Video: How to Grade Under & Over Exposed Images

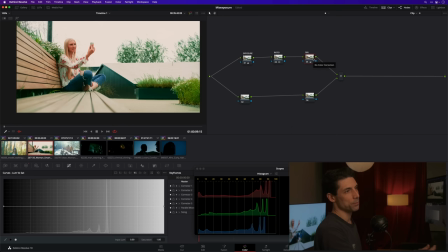Again, I'm using offset for that, like so. And here's what I'm going to do about the sky.
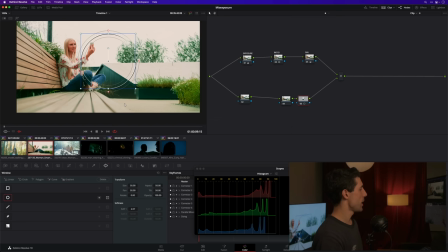Again, we've kind of seen, for better or for worse, there's just nothing that we're really going to dig out of that. But one thing that we can do, especially if we're sneaky about it, is we're going to do a grad, essentially. I'm doing a circular power window, setting my aspect to 100 so it turns into a horizontal grad. We're going to tilt up. We're going to go super, super soft.
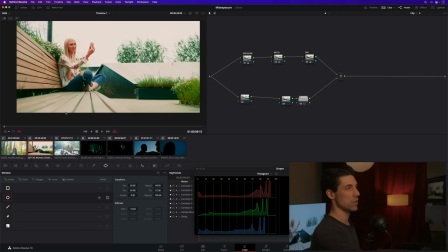I'm going to turn my window preview off so that I'm not seeing that window outline and I can just focus on what it's actually doing. I'm going to gain down ever so slightly and just start to nudge things toward blue ever so slightly. This is all about being sneaky.
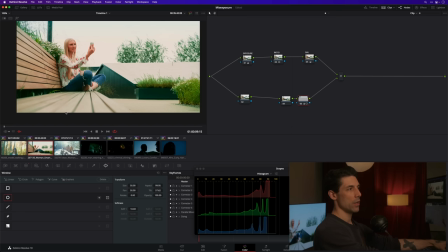Like, it's so easy to go too far and have it look crazy, but if you do it just a little bit, I'm going to tilt that window even a little bit further up. If you do it just a little bit, it can give you a nice subtle feeling that maybe there's a little bit going on up in the sky, a little bit of shape up there.
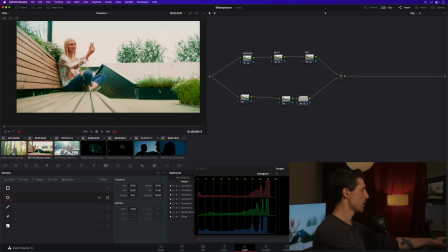One thing that you can do on a situation like this is if you go to your qualifier, just go to your luminance,
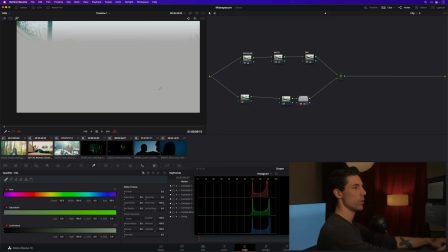and I'm going to sweep the low range of the luminance. If I turn on my highlight mode here, I'm just going to sweep that low end so that the little vegetation there and that, like, you know, telephone pole or whatever we're looking at is being left out of the bargain. Go nice and soft there.
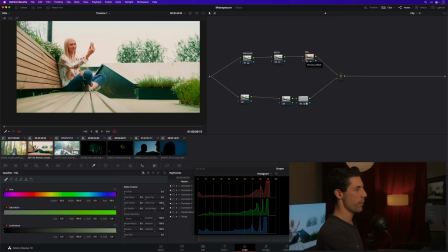Turn that highlight mode off. And now you can see that's kind of tucking in even more. And that's feeling really good to me. I'm going to go over to my balance here. And I'm going to try actually doing a little bit of gamma in my balance as well, just because I feel like I've moved my highlights as far as I need to.
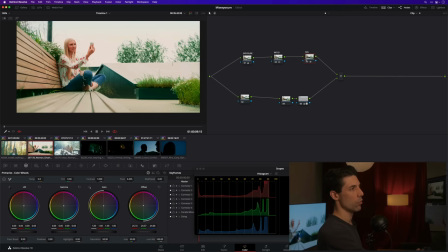Again, I'm just little tiny nudges trying to warm things up a little bit and sort of credibly sell the idea of a sunlit day as best I can. So if we look at our before and after, we're not magically relighting the shot. That's kind of beyond our domain as colorists, but we're making things a lot better,
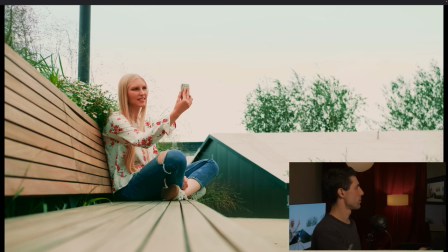and it doesn't look like we've like overly stepped on or overtly manipulated the image.
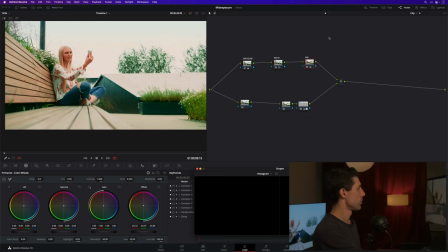If we go full screen, there's your before, there's your after. That's a great start.
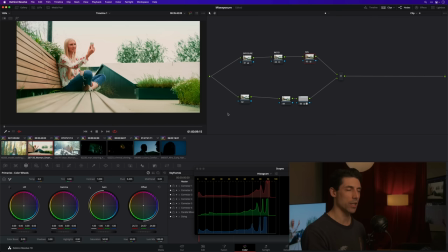So that's how I deal with situations like that, where we just need to be realistic with ourselves about what we are going to be able to do versus what we're really not going to be able to accomplish. Let's look at another example here.
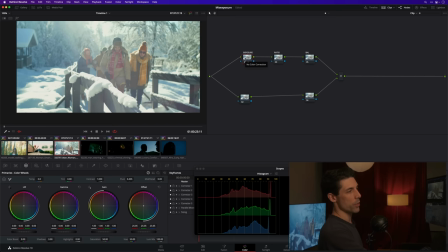This shot is going to be similar. We really just need to limit our exposure adjustment based on the fact that,
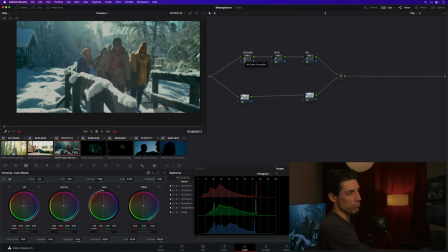again, if I spin my wheel to the left, those highlights are pinned on the snow. That's really not a problem until I make it a problem.
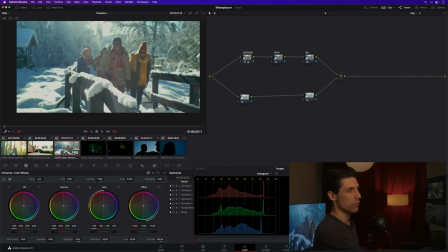So as long as I don't pull the exposure wildly too far in from what the negative will allow, that's totally fine. You can bring the exposure in a little bit if you like so that those highlights aren't quite so hot. Maybe go to the ratio node, pull back on some contrast, not that far.
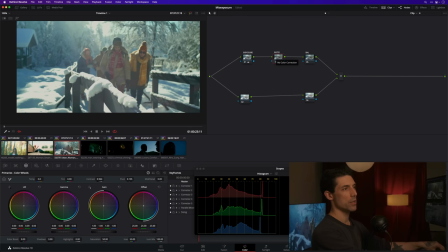And then I'm going to kind of favor my pivot toward the floor, so I'm affecting more of the high end, so the pivot's getting lower, that is. Maybe I don't need that much of it, just a little pinch. Maybe add a little bit of saturation down on the lower segment of the node tree to compensate for that saturation that we lost with our contrast.
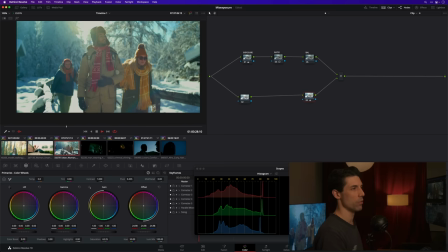That's feeling really good. This is a shot that, you know, like sometimes our awareness of clipped highlights can be worse than actually what we're seeing.
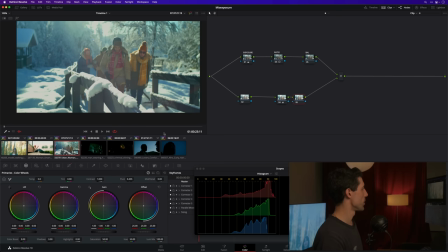Only other thing that we might want to do here is after the saturation node, let's steal what we did in shot number one, do this loom versus sat thing. I'm just going over here, tapping this node, hitting Command C. I'm going to go to shot number three again, tap node six,
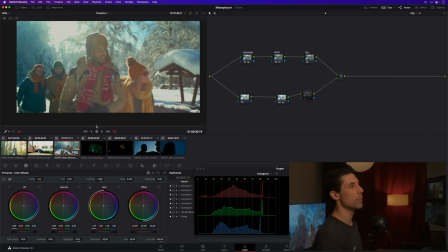hit Command V. And I was just noticing as the shot evolved a moment ago, kind of what was happening up in the highlights there again in the edge between like colorful highlights versus fully kind of bleached out highlights.
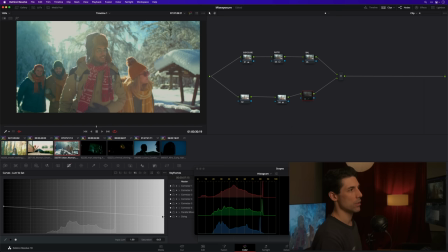This just helps kind of like homogenize those two zones together. So that's a great start there.
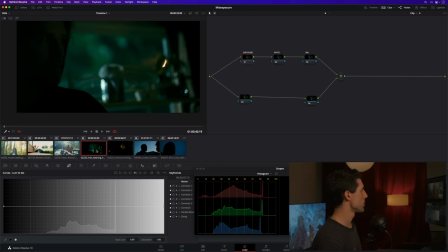And to round things out, I just want to look at the other end of the spectrum on a couple shots. Let's look at, you know, quote unquote underexposure or exposures again, where we want to move things more open.
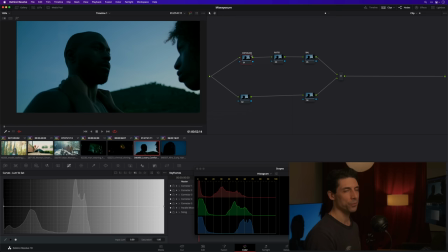We want to open them up a little bit and do what we can. We've got a couple of interesting shots that we can look at here, but I'm going to focus in on this one. And again, in this case, because I know ultimately I'm going to end up doing some amount of exposure opening, I just don't know how much.